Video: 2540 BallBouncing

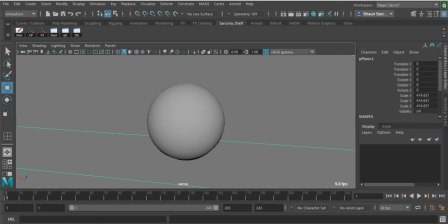[49:39]
You can't see this thing rolling unless there is some sort of texture on there.
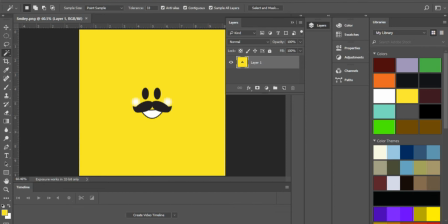[49:43]
That's why I was showing you with the smiley face guy, it works perfect because when he's dropped on there, you can see him rolling around.
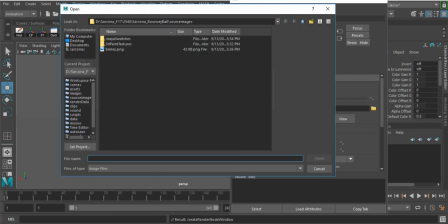[49:55]
There, there, there. And smiley. Let's see if he comes in the right direction.
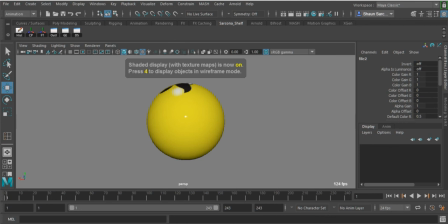[50:02]
I hit 6. Nope, we're good enough.
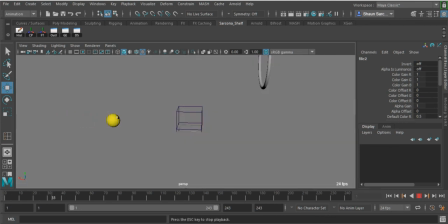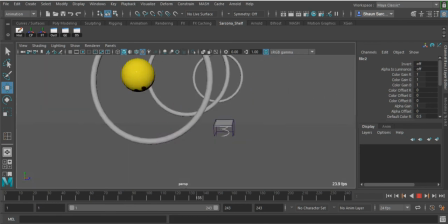[50:10]
So you can see him rolling along. There we go. Or you can just do, it's a metal ball. So I'm going to go back to this.
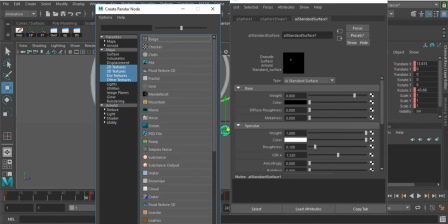[50:23]
I'm going to break the connection. And I could use a ramp.
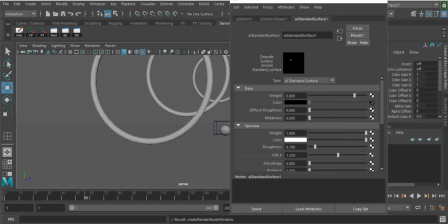[50:29]
That works.
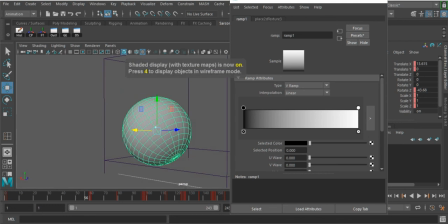[50:34]
So I'll hit 6 again so I can see the texture. It's black on one side and white on the other.
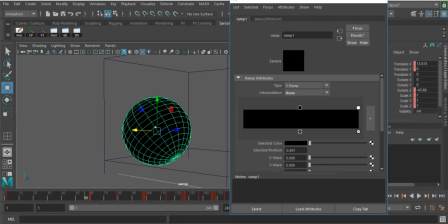[50:42]
So what I do is I turn this to none, pull the white down,
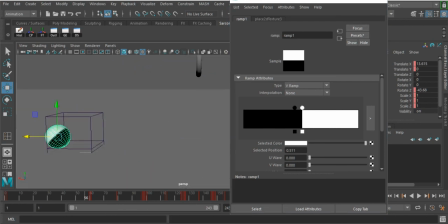[50:50]
like that. That's cool. And now again, it's easy to see the ball rolling. Okay, or I can get a little fancier with this and add another black line.
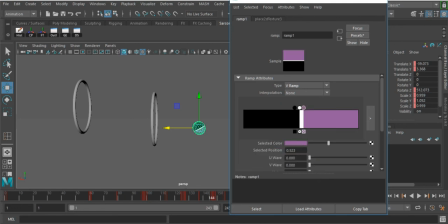[51:04]
Or I can make it a colored line and go purple. How did purple get in there? I selected that somewhere.
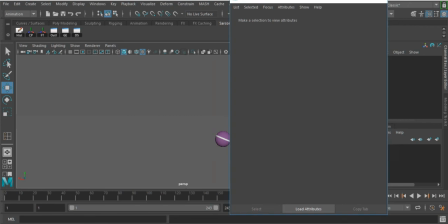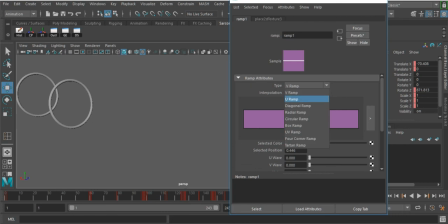[51:19]
And you can go even fancier, depending on how fancy you want to get with this. Circular.
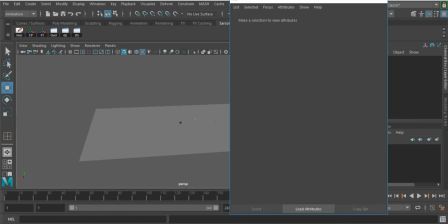[51:26]
Whoops.
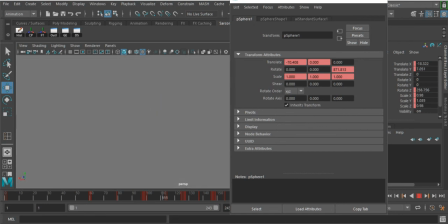[51:31]
There you go. Look at that one. It's pretty fancy. Just changing what that ramp looks like will give you different results.
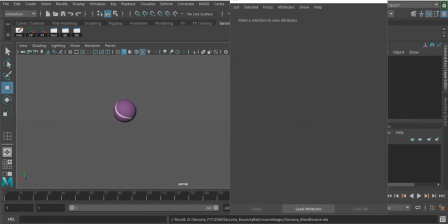[51:42]
Sweet. Save. Okay. Add some lights to it. Add a camera.
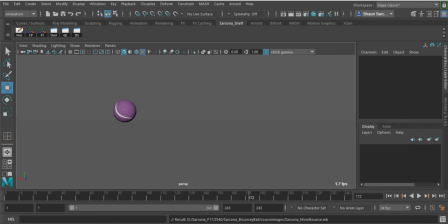[51:47]
The camera will follow it. Okay. Don't videotape it from back here.
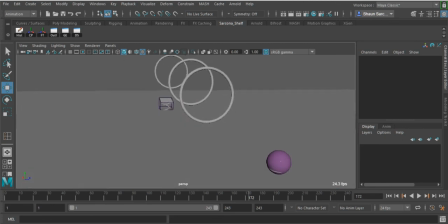[51:52]
You can't see it. Don't go crazy with your cameras. We've talked about that before.
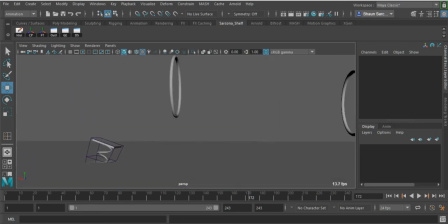[51:58]
You could do multiple cameras with this if you want. But just make sure that we see the entire thing of 2 seconds of rolling. 3 major bounces. Some little baby bounces. Whoops, where'd you go?
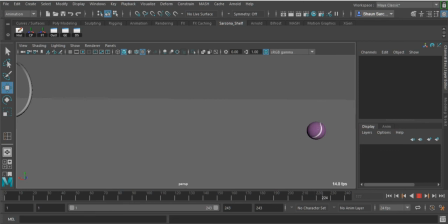[52:13]
There you are. And then obviously it rolling at the end for 2 seconds and stopping.
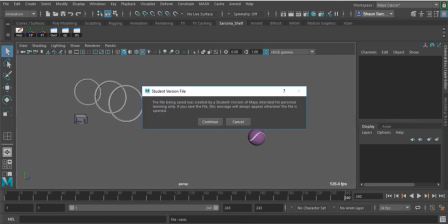[52:22]
Cool. Any questions? All right.